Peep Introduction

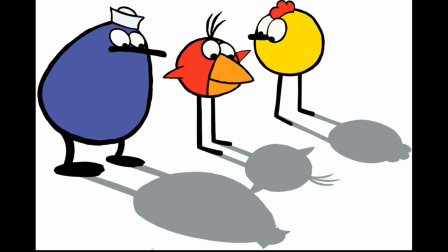So something to keep in mind when we're designing, that shadows, silhouettes of characters are very important to be able to really identify them from that simple outline.
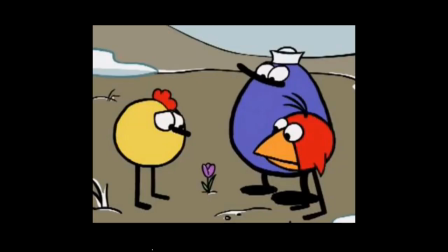Also, we'll take a look at environments, as you're exploring and taking a look at this from the images provided, but also, go online and look it up and check out whatever you can find. Get familiar with the
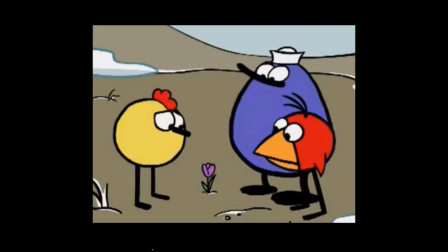environments and where it is these characters live, because you're going to have to develop a storyboard. That's going to be down the road, but you're going to be doing a storyboard based on these characters and their surroundings, and how to come up with a plot.
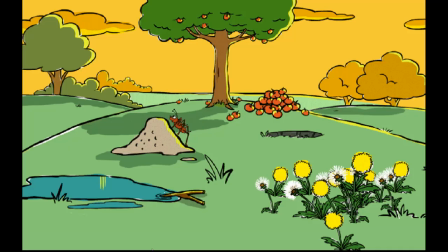But you got to be really familiar with the characters. Here's some idea. Again, the environments are as simple as the characters.
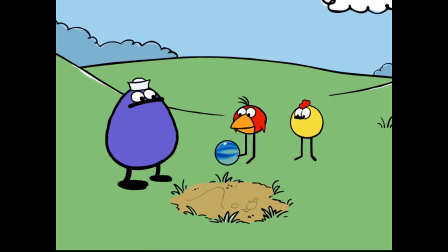but they have to be in the right style. Here we have a prop of a marble or an alley. Something that we can develop. We'll explore more, or maybe how we can use a prop to tell stories and create plots.
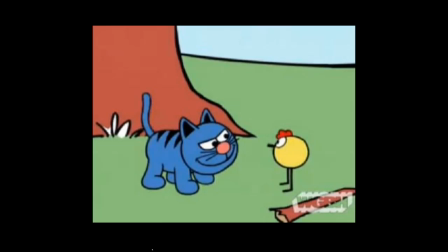And there's additional characters. We're going to avoid that in this project. But it could be something that you can play with when you get familiar with these characters, is come up with another character. What I found in these episodes, as we see other characters,
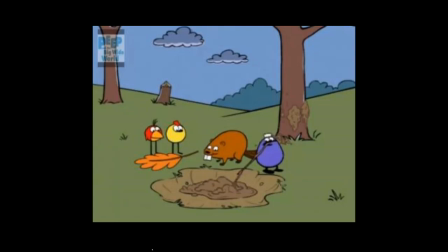they get maybe a little bit more complex than the three main ones, but still trying to keep them on model. So a real challenge when working with a whole series and being able to try and figure out how to make that work.
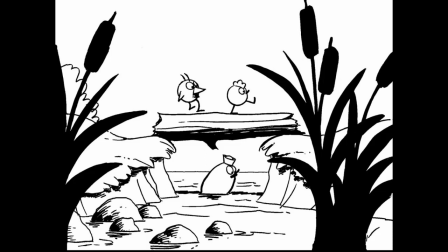Here's some very nice black and white environment studies along with the characters. These are great to analyze and take a look at the nice line quality and the simplicity of the characters, as well as the layout and how we got foreground elements and midground elements.
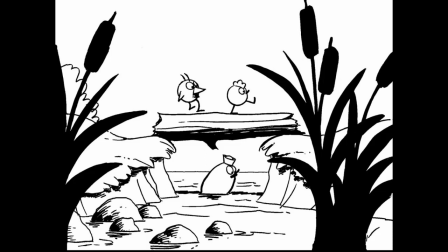And what's interesting, this one image tells us a lot about our characters. We can see that Quack is in the water, and the other two are walking across the log up top. But we can see Peep is actually walking, and Chirp is hopping. So we'll see that in the animation, but even a still image should get across
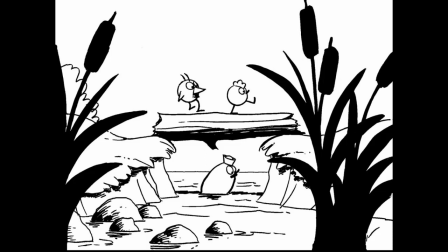motion and action that these characters use to get around.
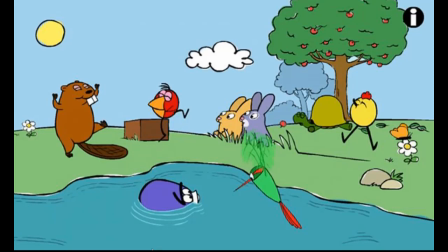Here's another image of a bunch of characters. But this is really kind of a setting where we have the pond where Quack hangs out, as well as the style of the trees and the ground plane and such that's going on.
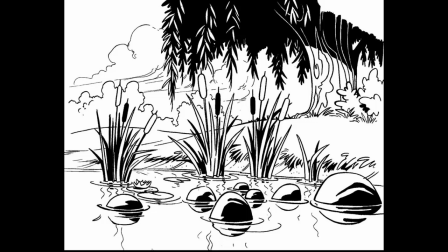Here's another more of these black and white, which is very nice with the water edge here. These are, more stylistic than what's in the show. These are beautiful. How they treated the clouds and how the silhouette of the trees and bushes in the background,
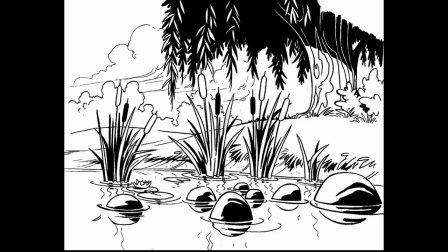and the use of black and white, seeing the shadow on the trees. And we talk about texture. There's the bark on that tree looking very nice and really selling that that is a tree, and the texture on the trunk.
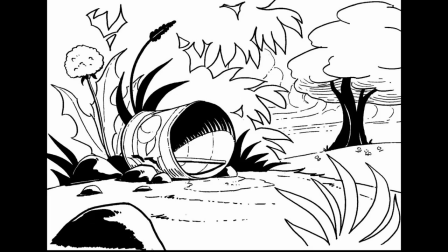There's an important one. You'll see in episodes that Peep lives in this tin can, and kind of a little bit on a hill. So checking that out and getting familiar, so we'll be able to tell a story using it.
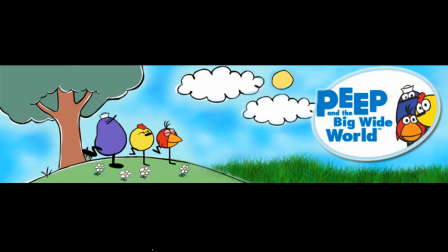Okay, so we're back at the beginning. So the challenge is drawing Peep and understanding the whole Peep and the big wide world.